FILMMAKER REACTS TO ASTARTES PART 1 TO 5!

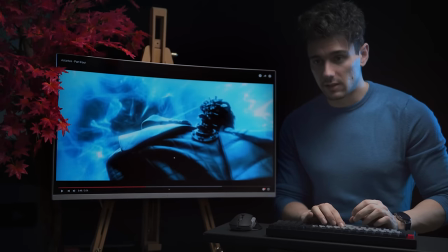29:00 Boom. Okay, this scene right here can be done within After Effects.
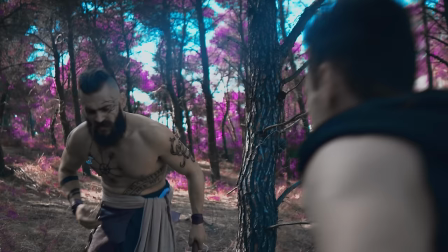29:04 I've done something similar in the God of War scene, where the bad guy does a shockwave repulsation effect,
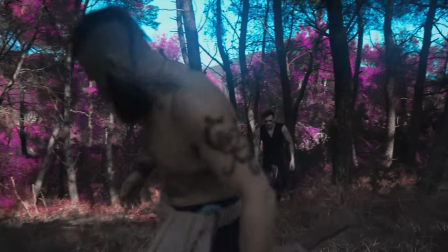29:11 and Atreus kind of falls back. Now, it was kind of the same technique.
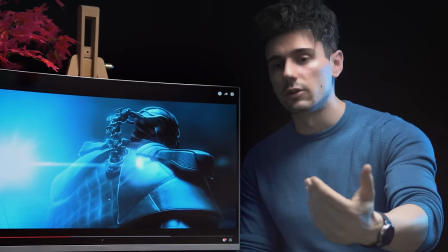29:17 So basically, you have the gunshot, which is, again, we can use an optical flare to simulate the gunshot going in camera, and he's using a ton of blur.
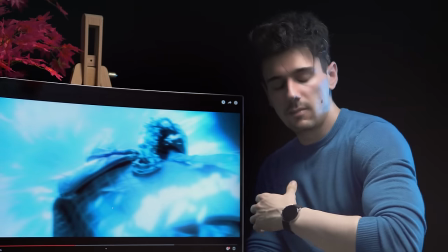29:25 Here, everything is blurred, basically, to simulate the impact. And now we have the main antagonist kind of turning, and a shockwave is happening in front of him.
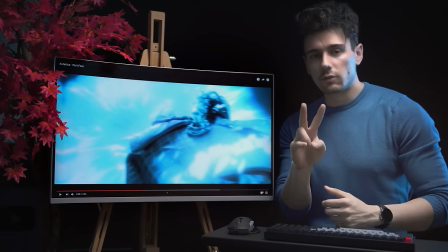29:33 You can do this two ways.
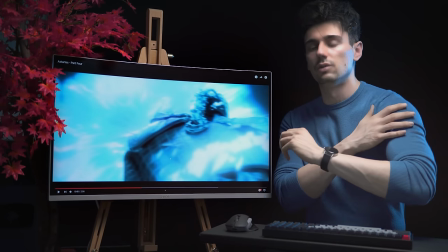29:35 One, you can have him filmed in front of a green screen, so you do not have to trace him out using rotoscoping.
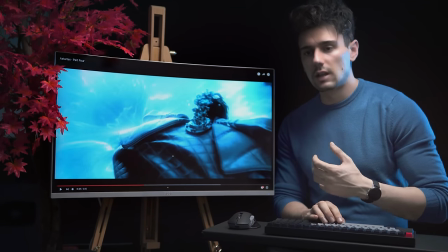29:43 Or you can film it normally and rotoscope him for a couple of frames.
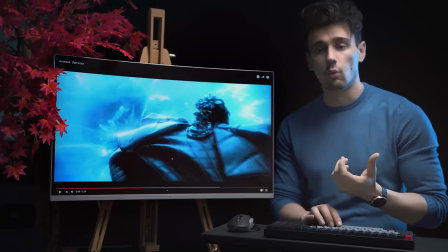29:48 It is tedious, but it's gonna work. You remember the Sorcerer's Sorrow VFX short, where the main
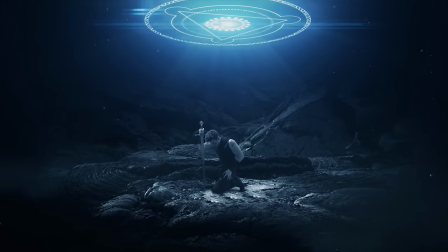29:57 character kind of creates a spell and a gate opens of light opens in front of him. It's kind of similar with this. I'm gonna have it pulled up, but basically it was shot in front of a green screen,
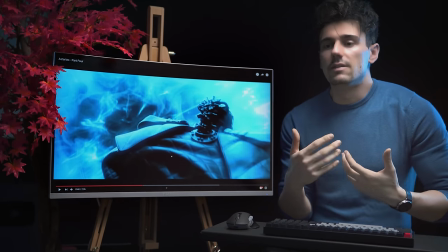30:09 and basically you just key out the green and then you can do a lot of assets,
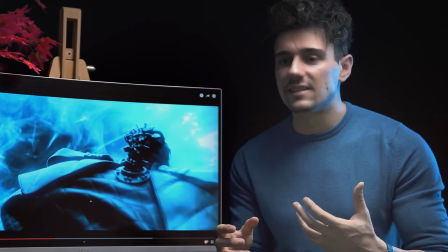30:16 putting assets in and composing them in, and then using glow effects, light effects, motion blur, and a lot of things like that. I will make a tutorial on that because it was the same technique that I used for Kingdom Hearts when Kingdom Hearts opened up in the air.
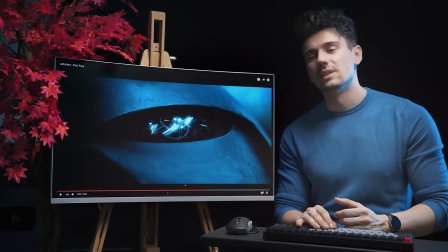30:36 Epic. I don't know how we would use this in real life, but if you had a mask or a helmet,
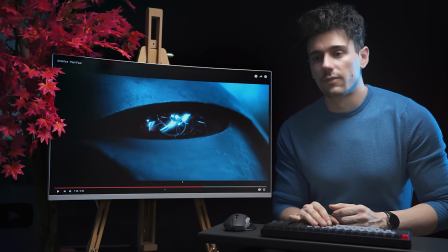30:43 this kind of shot,
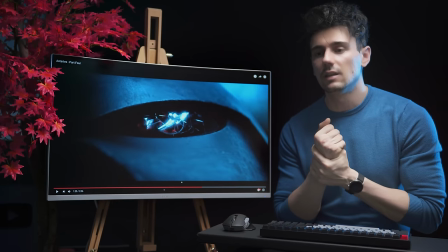30:46 we would use a 2D map of a glass cracking and we would compose it in on top of the mask,
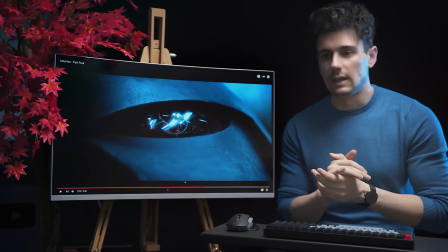30:53 and then we would play around to kind of make the effect. If you see here, the camera again does not move a lot in relation to the eye.
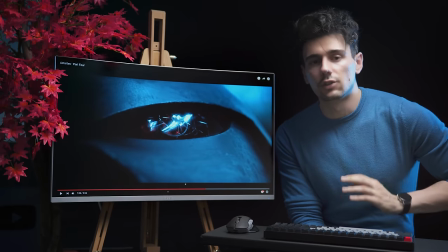31:02 So when it comes to visual effects, you can do a lot by using 2D effects, and all you have to do really is to not move the camera a lot.
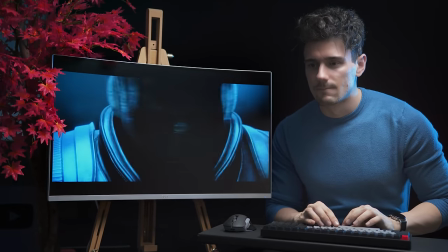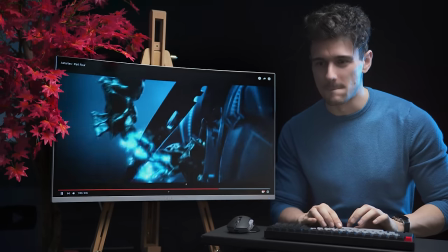31:19 Man, that was epic. Boom! So in this one, in terms of filmmaking,
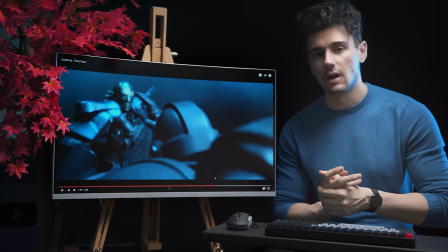31:28 he has an amazing scene and he's using a lot of cuts to make the impact of them as amazing as possible.
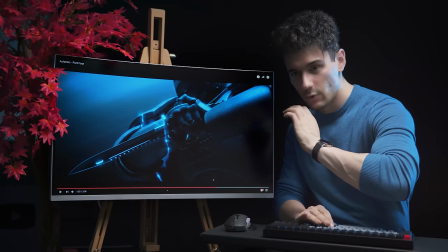31:35 So he has the knife goes in. The composition of course is perfect.
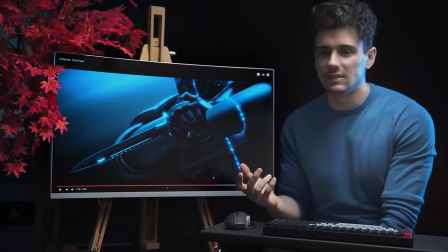31:40 Now we do need to keep in mind that this is done all in a computer,
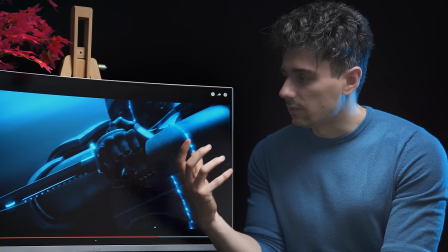31:44 and I'm saying this in the sense that he had full control in terms of the framing on the shot.
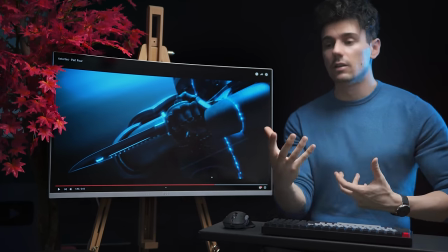31:49 When we have to go out there and we have a camera in hand and very violent actions are happening, it's sometimes very hard to keep them all in frame.
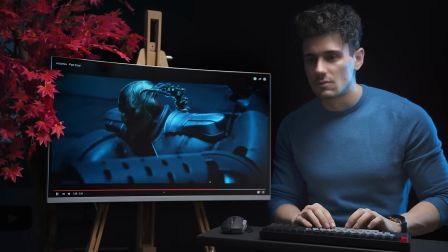31:58 Really cool. And they're screwed. Yep.
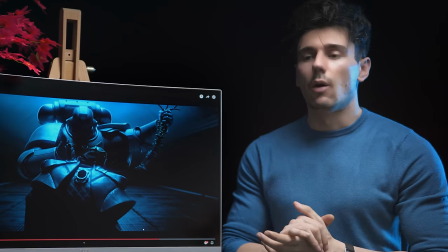32:03 Oh. I want to talk to you guys a bit of color.
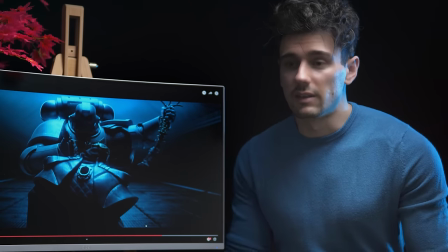32:06 Now, when it comes to sci-fi, whether we want to look at Aliens or Oblivion or any sci-fi movie, they use a lot of blues.
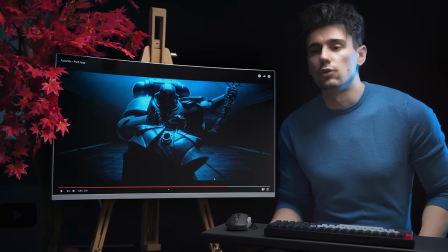32:14 Cyan, blue, and the contrast is usually red, orange, or purple.
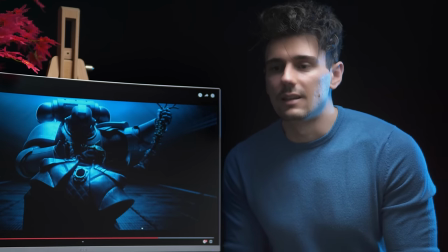32:20 But I think it's important to notice that it's not just the camera movement that he chose,
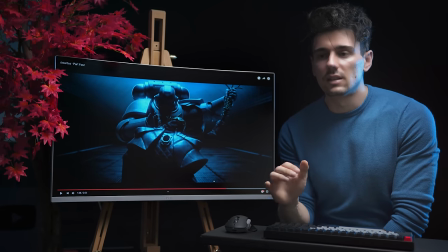32:25 it's not just what's in front of the frame, it's not just the coloring, it's not just the sound.
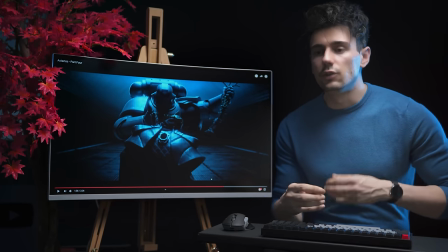32:30 Everything that comes together creates a unison of imagery and sound,
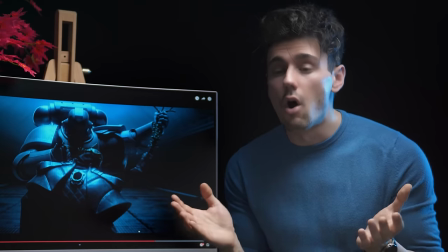32:36 and we as the viewer are just in awe of what we're watching and we are basically entertained.
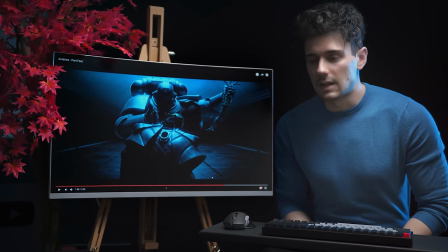32:42 So in terms of colors, when it comes to sci-fi, I have tried to kind of do the same.
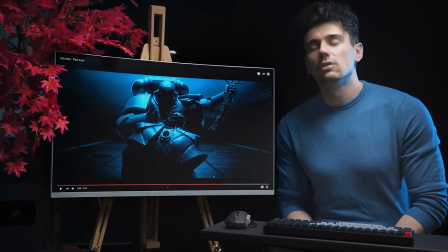32:47 You don't always need to follow, but do keep in mind that cyan blue with contrasting
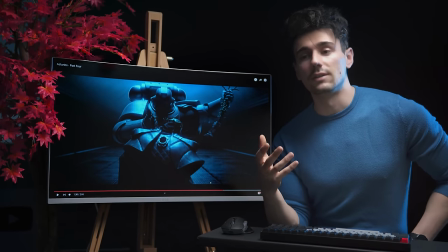32:54 red and orange is usually the way to go when it comes to sci-fi.
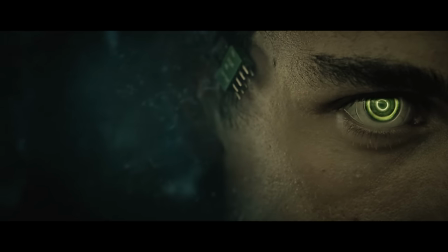32:59 If I had to give an example, that would be the Paragon Awakening scene where I'm in the tube and the
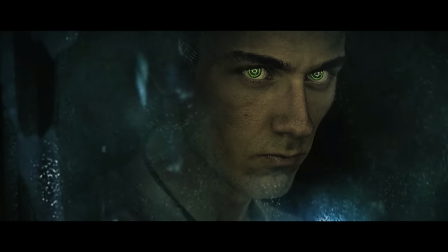33:05 eyes go open and you can see a lot of kind of like bluish hues and greenish hues,
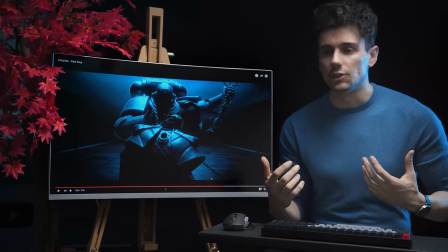33:10 and then the eyes pop up, etc. This is a stark contrast, by the way.
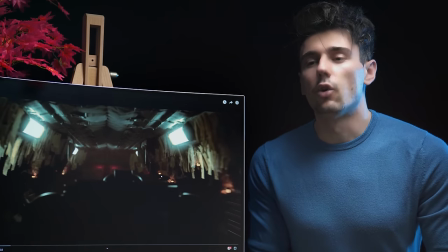33:14 If you remember in the first episode, the corridor that they were walking through was very clean and clinical.
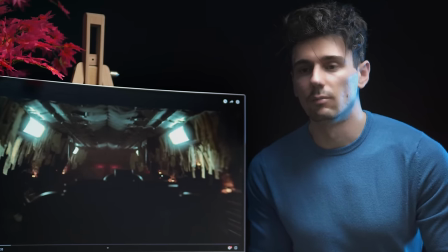33:21 This one is the same kind of corridor scene, but it has just so much more detail and character.
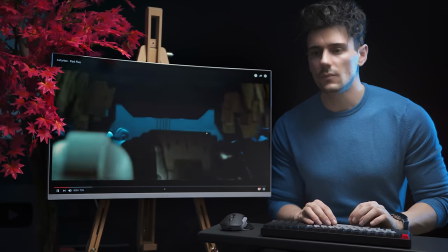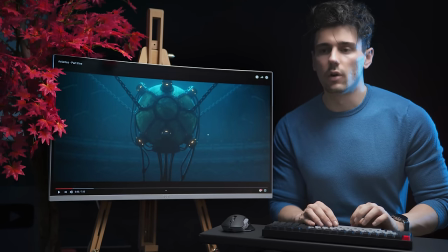33:32 See, when we talked before a bit of color, you can see it here as well.
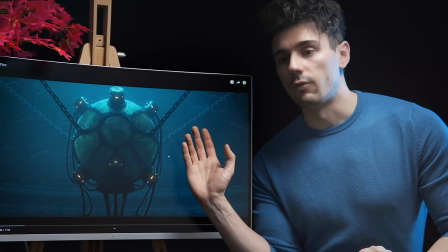33:38 You have a great gradient of blues, cyans, and kind of greenish tones,
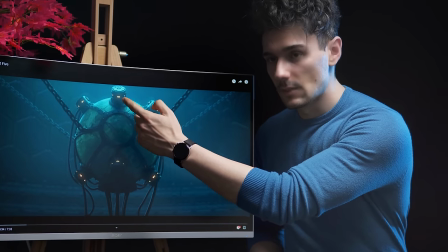33:43 but then the light elements are orangey.
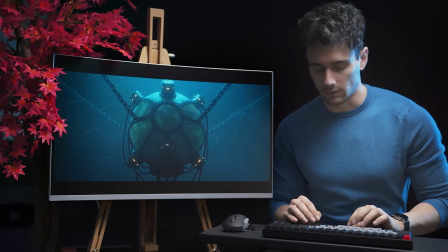33:51 Really cool.
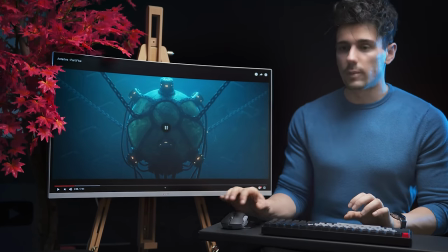33:56 Actually, I want to talk about this scene because I was very surprised.
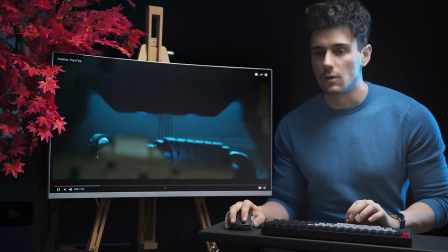34:00 He takes us through the corridor all the way out and we're seeing this,
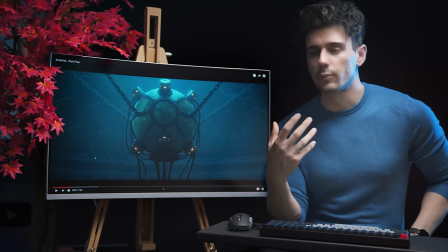34:08 but at the same time that he gives the viewer the time to kind of process this element that they've been fighting for,
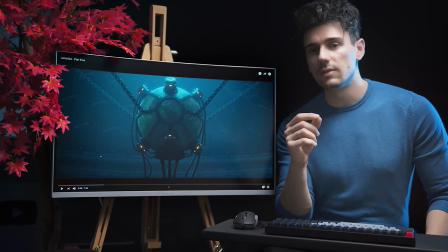34:15 he's doing something extremely clever.
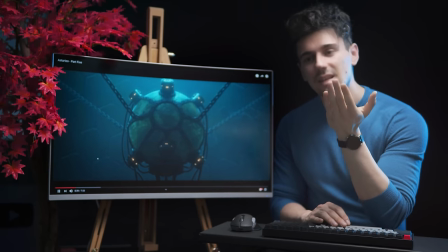34:18 Basically here, instead of cutting, he just takes the camera and moves it a bit lower to show us
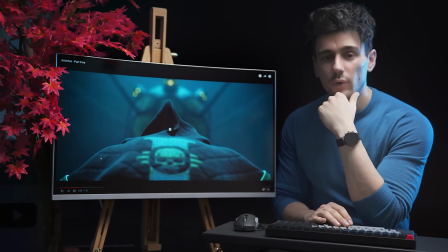34:27 our point of interest.
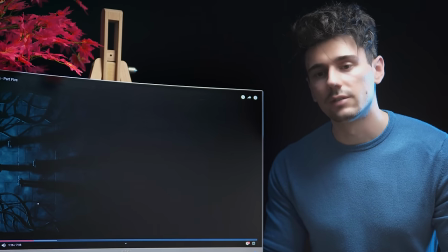34:28 This is another bird's eye shot, but look at the composition of the scene.
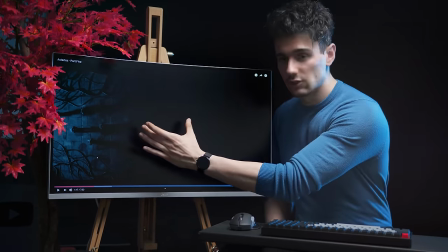34:37 We have perfect black, a transition in between, and then a light scene.
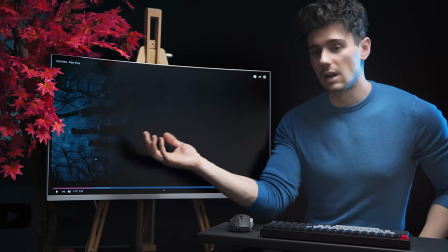34:43 This tells us that our characters are going into darkness, basically.
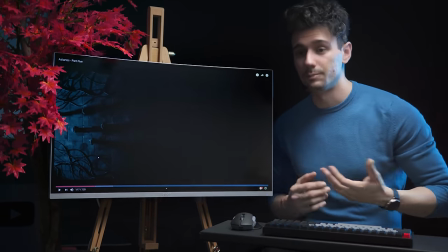34:49 And almost, it's almost as if they're swallowed by darkness, which is a really cool imagery.
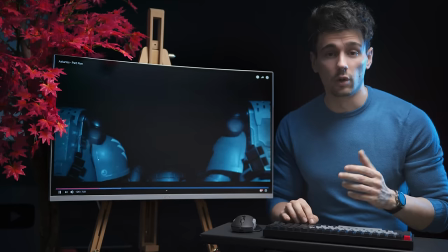35:00 Literally, walking into dark. Because in 3000, 4000, whatever this takes place, we do not have extremely powerful flashlights.
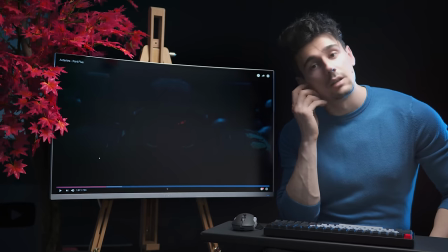35:14 Awesome. It's really cool that in episode 4, the guy with the eye,
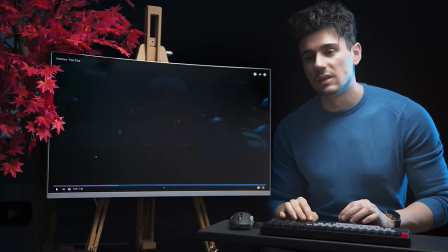35:20 that he kind of had some damage in it, he's very prominently in the shots now, and we can tell who he is because of that eye. Brilliant. It's as if you give your car. Remember in Star Wars Force Awakens, when in the beginning Kylo Ren was going through the village, our stormtrooper that we were supposed to care for, Finn, there was blood in his helmet to differentiate him. You can see kind of like the techniques that filmmakers use to help the audience and tell the story.
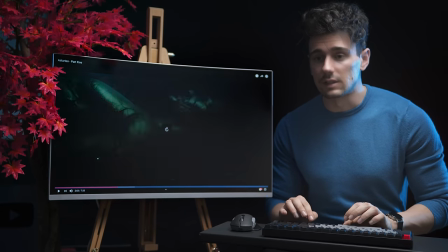35:55 This just gives me Prometheus vibes, honestly. Really amazing.
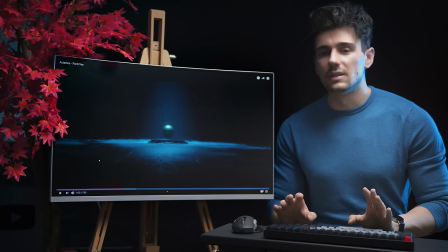36:03 I love this scene, by the way.
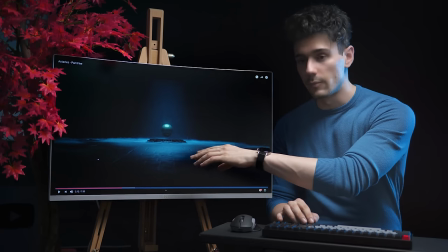36:05 The sphere levitating in the center, the fog elements that he introduced, and just the composition is beautiful.
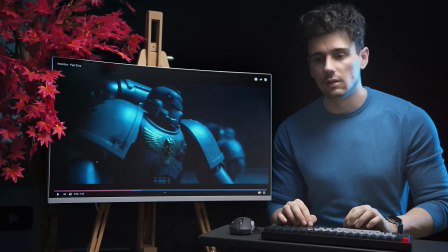36:15 In order to pull off the sphere, it would have to be a 3D sphere. It has a very interesting texture on it, that sphere.
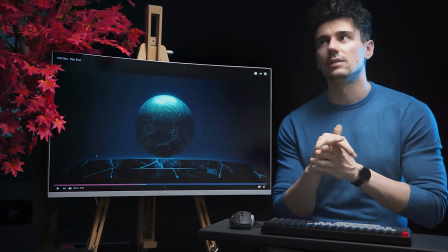36:21 It's kind of goldish with a map, but Video Copilot has done the orb plugin, so you could use that plugin,
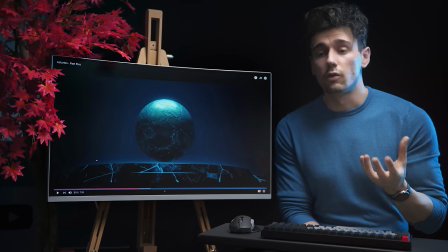36:29 find a very cool texture, and Video Copilot has material textures that are very interesting,
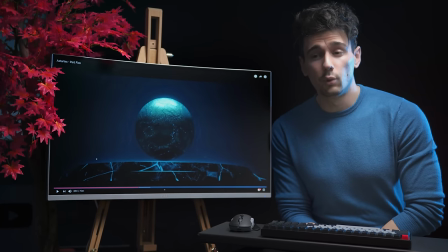36:35 so you could kind of pull this off, actually, I think.
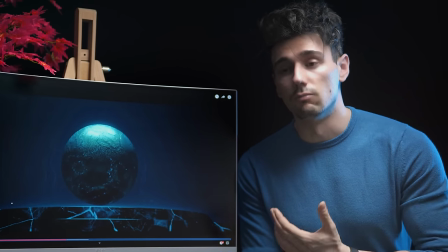36:39 Track your scene with After Effects 3D track or mocha, then compose it using orb and take it from there.
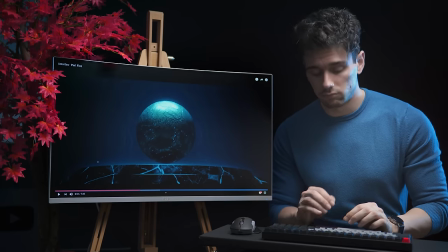36:47 Something to think about.